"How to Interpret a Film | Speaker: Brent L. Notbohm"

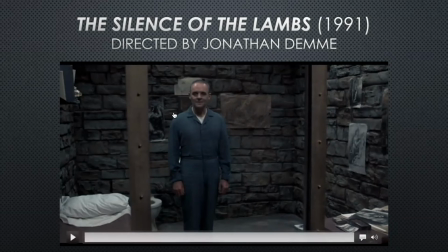733s
And instead we get this image of this seemingly pleasant man with immaculate posture. He's not even behind a cage, but behind glass, right? And seems very polite.
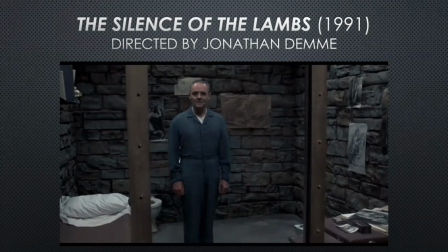747s
Could this guy actually be this horrific, serial killer? And so it's part of how the filmmaker Jonathan Demme is playing with our expectations, with our emotions, and creating suspense throughout the scene. Now let's also think about this image and a couple of other key points.
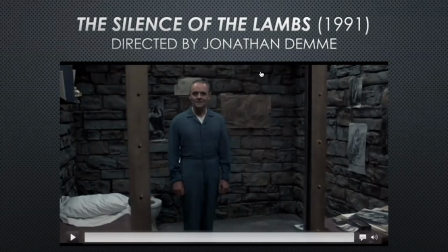765s
Let's talk about the setting. And you'll notice these sort of bricks in the background.
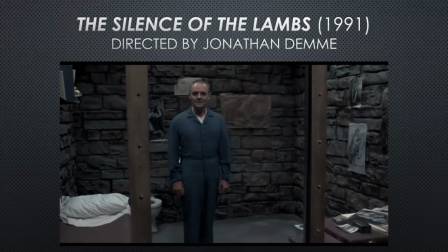769s
Now it's important to realize that there isn't a prison in the United States today or a mental hospital in the United States that looks anything like this. This is all a product of design, right? Because it's a dungeon. It's being presented to us as a dungeon, which is of course fitting for a descent into hell,
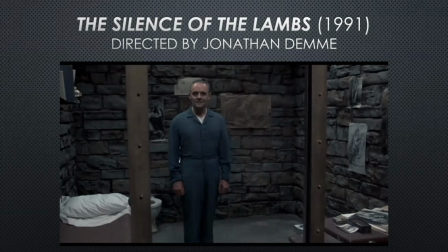787s
where a terrible serial killer like Hannibal Lecter would be kept. We don't even treat the worst in our society in the way that this film presents them to be.
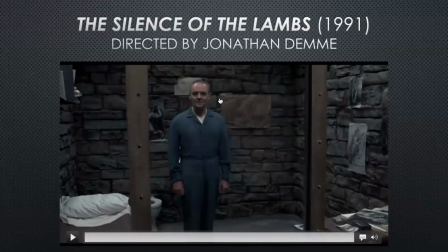798s
And you'll also notice that, we have some paintings here. His cell seems relatively clean. I mentioned the posture. He looks very well groomed. And you think that Hannibal is just a normal guy, polite, Englishman.
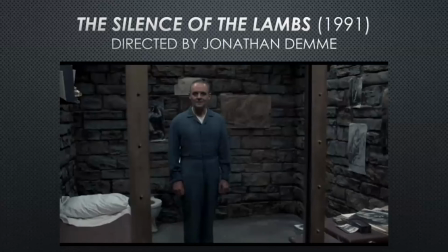813s
But there's something about this image that suggests there's something more ominous to us
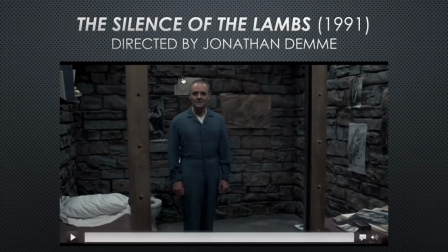820s
beyond the surface of things. If you look very carefully at Hannibal's face here, you'll notice that his eyes are in shadow. Now, one of the basic tenets of cinematography is to always get lights in the eyes of your subject.
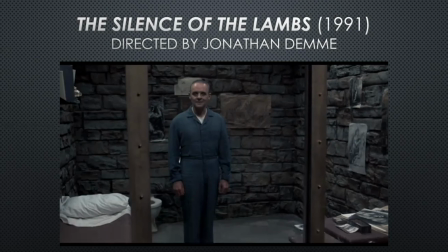835s
And in this example, Demme and his cinematographer, Tak Fujimoto, have clearly decided to leave Hannibal's eyes dark,
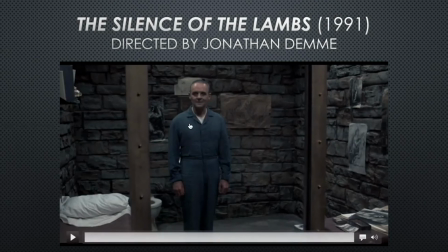843s
something called raccoon eyes, which in most cases is considered to be bad cinematography.
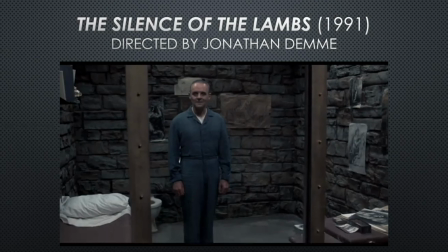847s
But here they do it intentionally because, of course, it gives Hannibal a mask.
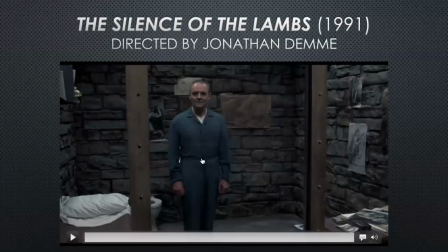853s
So this polite demeanor, where he's humanized because he's not behind bars, but instead he's behind glass, and his great posture and his polite manner and the great performance by Anthony Hopkins is all but an appearance.
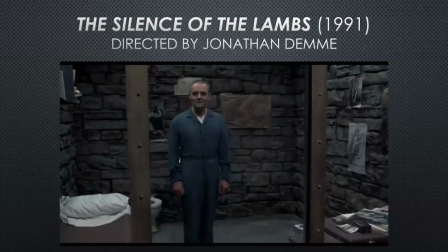868s
that his true evil self is hidden behind this mask, behind these eyes, right? So we've just interpreted The Silence of the Lambs, which is, I think, a really dynamic example, of how films communicate emotions and meanings to us. Now, if you look at any film, you'll be able to see how mise-en-scène, how these aspects of form express certain ideas of the movie to you. So next time you watch a movie, or for that matter, a TV show, pay particular attention to the form and ask yourself this question: what's being presented to me? What's being expressed by the filmmakers in the design of the film, in the composition of the film, with the cinematography and the editing? And it's a way to, sort of a whole new way for a lot of people to interpret a film beyond just the story, but to see how it works, and therefore to celebrate film as an art form.